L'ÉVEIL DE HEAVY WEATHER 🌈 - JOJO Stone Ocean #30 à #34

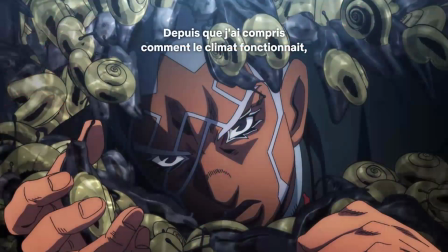(12:13)
Ce que j'aime beaucoup déjà, c'est la tension, mais la putain de tension de fou furieux qu'on ressent au moment où Pucci doit éviter
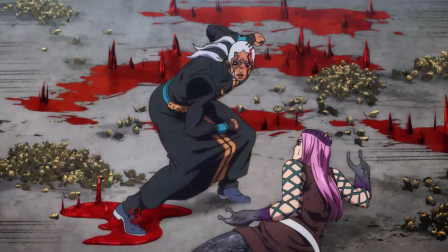(12:22)
les pics de Weather Report, et qu'à tout moment ça peut très mal finir pour nos héros.
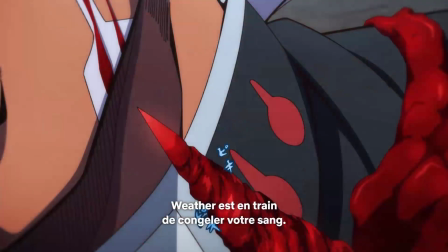(12:26)
Franchement, ça a été parfaitement géré.
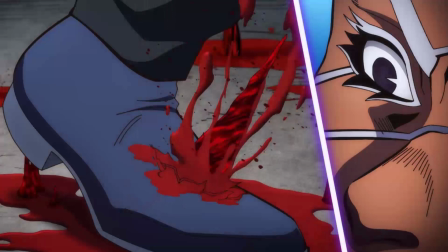(12:29)
Enfin, parfaitement, il y a quand même un petit bémol à ce combat Pucci contre Anasui et Weather Report, c'est qu'en effet,
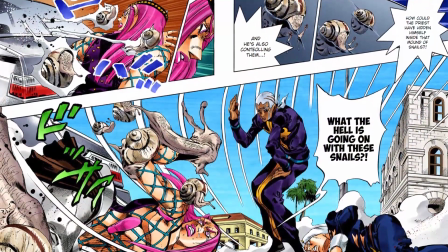(12:37)
Pucci ne fait pas sa pose, Pucci ne fait pas son taunt Fortnite quand ses deux ennemis sont à terre,
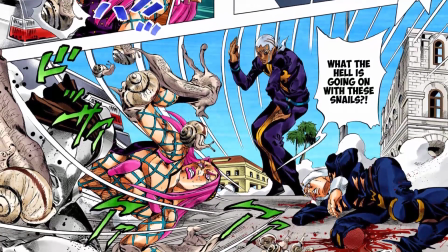(12:42)
et je trouve ça terrible parce que c'est vraiment un moment qui est culte, et je trouve ça vraiment dommage de pas l'avoir mis, je comprends pas spécialement les raisons, parce que je pense que David Prod savent que la pose est culte,
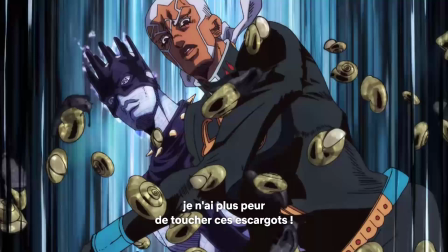(12:51)
que c'est un mème, et ça ça m'a vachement déçu, vachement désappointé la première fois,
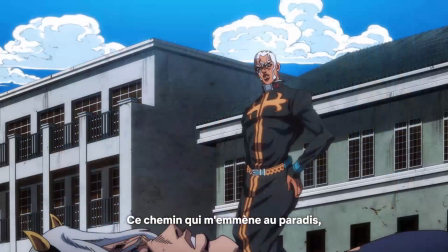(12:55)
donc petite déception à ce niveau-là, et je tenais à relever parce que cette pose est culte quand même, c'est un peu dommage.
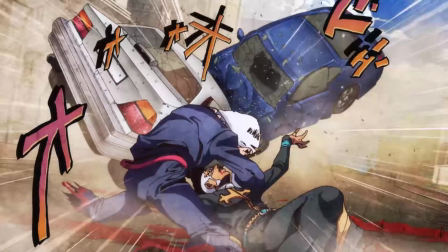(13:02)
Bien sûr, tout ça va mener à la mort de Weather Report avec l'arrivée de Jolene, Donatello et Hermès dans la voiture.
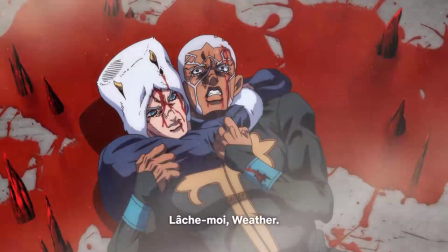(13:10)
Une très grande scène qui va se passer donc après que Pucci ait dit à son frère que il fait ça pour lui, etc.
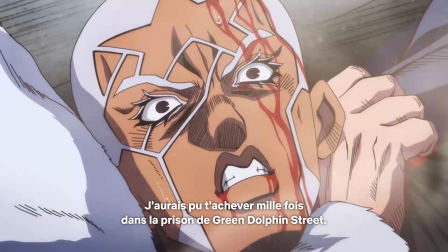(13:17)
Une scène qui était déjà très très forte dans le manga et qui là est encore plus émouvante. On ressent encore une fois parfaitement la tragédie de la relation entre ces deux frères.
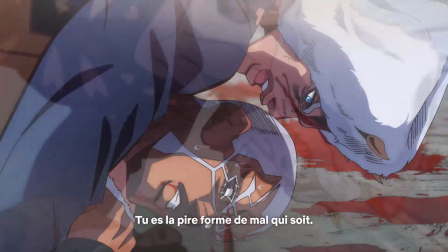(13:25)
Et le jeu des seiyuu rend la chose encore plus puissante, comme d'habitude j'ai envie de dire.
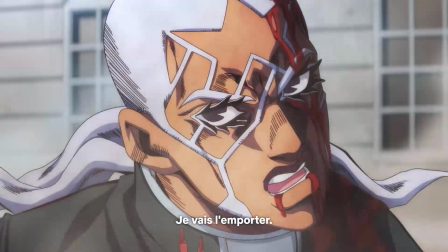(13:31)
Pour ce qui est donc de la mort de Weather Report, la scène est quand même assez expéditive,
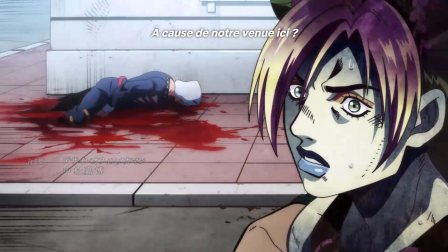(13:36)
j'ai envie de dire que c'était aussi le cas dans le manga, donc peut-être que ça suit le cours et c'est assez fidèle. Mais j'avoue que peut-être
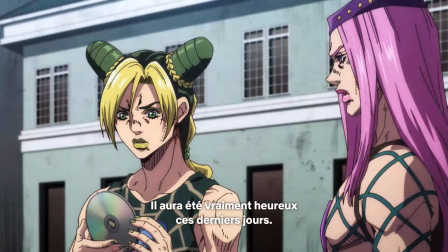(13:45)
un peu plus d'envolée dans la mise en scène aurait pu faire du bien pour la mort de Weather Report qui finalement passe ici très très vite.
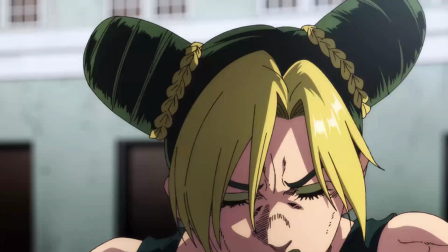(13:53)
Alors voilà, les cases sont reprises, la Jolene qui s'effondre devant le corps de Weather Report,
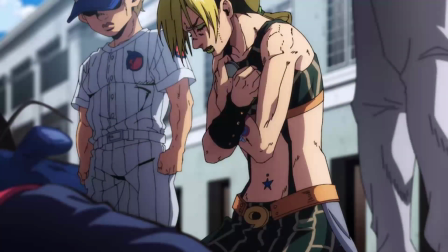(13:58)
Hermès qui pleure de son côté, qui fait un effet très fort, un effet qui ressemble beaucoup quand même
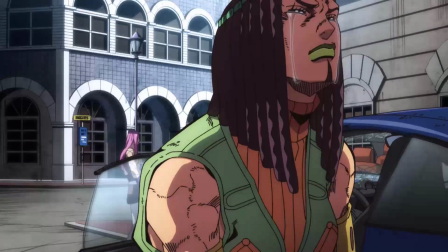(14:03)
à Bucciarati qui se mord les lèvres après la mort d'Abakio, mais d'une manière un peu moindre tout de même. Pareil pour Anasui qui dit que Weather Report était libre, était heureux depuis qu'il est sorti de prison, et que lui aussi ressent un peu la même
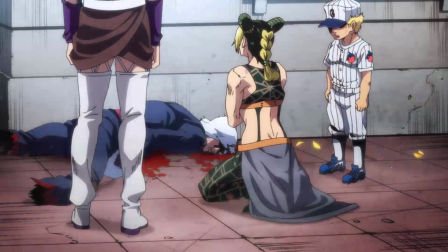(14:15)
chose. Enfin, c'est très fort, c'est très très fort. Mais finalement, c'est pas plus fort que dans le manga, je trouve. Je ressens à peu près les mêmes émotions en lisant et en regardant, alors que toujours les morts dans l'anime Jojo, elles ont été à chaque putain de fois sublimées.
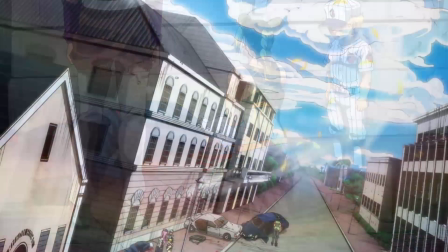(14:27)
Là, je dirais pas que c'est le cas, voilà.
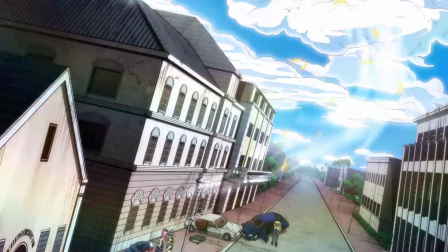(14:29)
Alors oui, les cieux à la fin sont très très beaux, c'est chatoyant, le côté doux-amer, il est parfaitement représenté, évidemment, comme à chaque fois qu'il y a une mort dans Jojo.
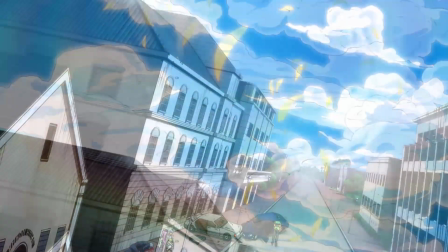(14:39)
Mais voilà, c'était un peu rapide, un peu expéditif, et ça manquait vraiment de nouvelles idées de composition et de plans pour sublimer cette scène de la mort de Weather Report.
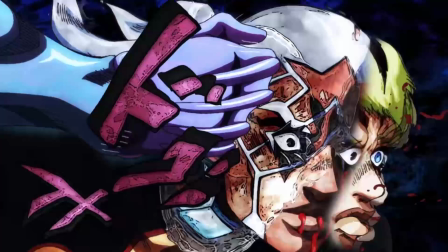(14:48)
Donc voilà, petite déception à ce niveau-là. Ceci dit, c'est bel et bien la seule de l'arc Heavy Weather. Le combat était super beau, super bien mis en scène, super bien dessiné.
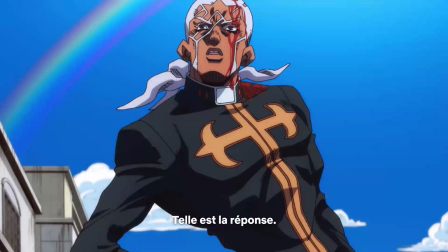(14:58)
Et le flashback, voilà, je l'ai assez encensé, c'était absolument brillant. Et je suis globalement très, très, très, très, très content de ce combat contre Heavy Weather qui méritait vraiment d'avoir un traitement royal.
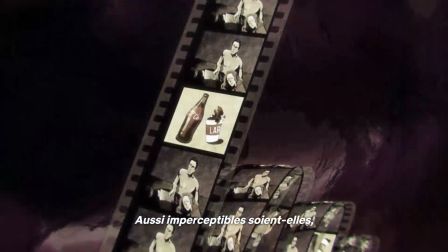(15:10)
Voilà, juste, je déplore un peu le retrait de la pose culte de Pucci et la mort de Weather Report qui est quand même un peu expédié à mon humble avis.
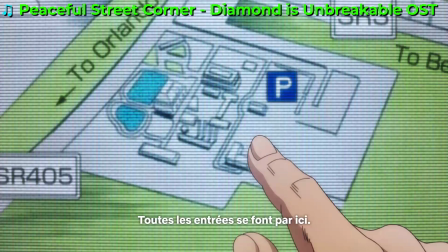(15:21)
Il est temps de rentrer dans les choses sérieuses avec le véritable début de l'arc final de Stone Ocean,
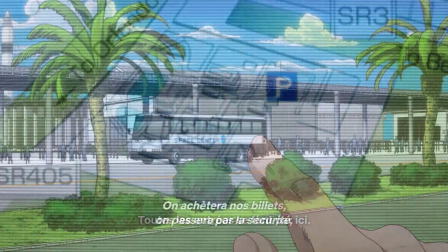(15:28)
avec donc l'arrivée à Cap Canaveral et le déploiement de Sea Moon.
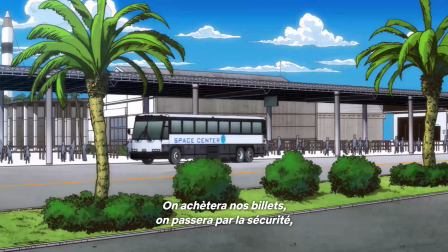(15:33)
Voilà, ça y est, les choses sérieuses commencent, et c'est vraiment le moment que j'aurais aimé suivre en hebdomadaire.
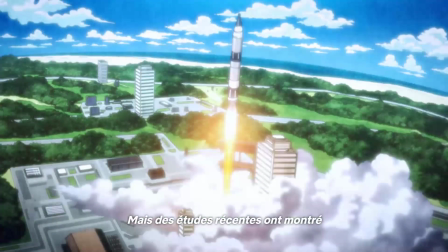(15:38)
Mais c'est pas grave, on va faire avec, on s'est régalé, et il est donc temps de revenir dessus. Alors ça va commencer bien sûr avec la scène de la scène de la bague.
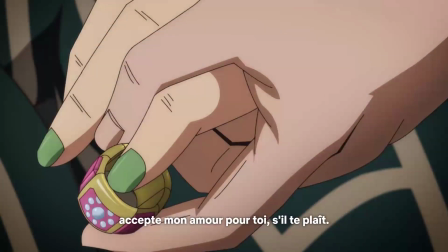(15:47)
Rien de spécial à dire là-dessus, voilà, elle a été reprise case par case, sans color shift ni idée de mise en scène particulière.
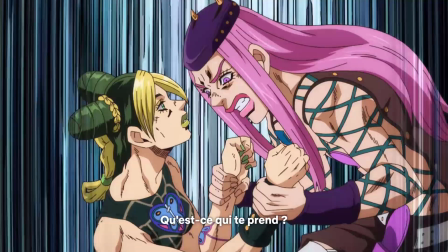(15:54)
Voilà, ça marche, c'est marrant, on rigole bien, mais rien de plus à dire par rapport au manga,
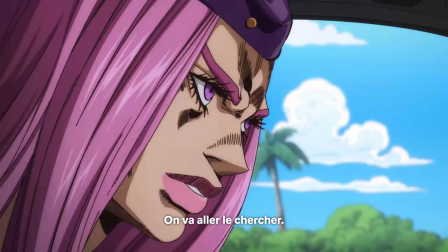(15:59)
si ce n'est que voilà, elle est là pour faire retomber la pression, et que elle a sa place dans l'animé,
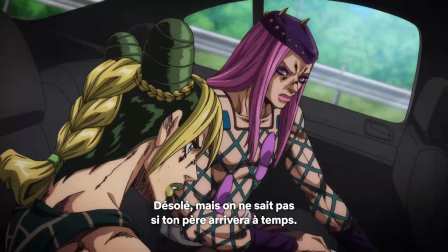(16:04)
voilà, il n'y a pas grand-chose à dire sur cette scène-là, mais elle est présente, évidemment.
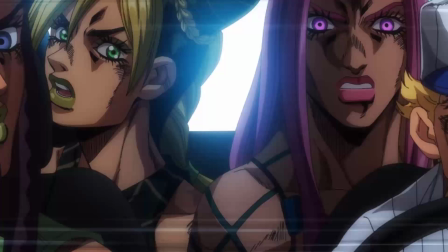(16:07)
Là où c'est intéressant, par contre, c'est évidemment sur le déploiement de Sea Moon, puisqu'en effet, nos héros vont se rendre compte que la gravité, elle part un peu en couille, et ils sont en train de tomber sur le côté, finalement. Et wow, bordel de merde, qu'est-ce que c'est bien retranscrit!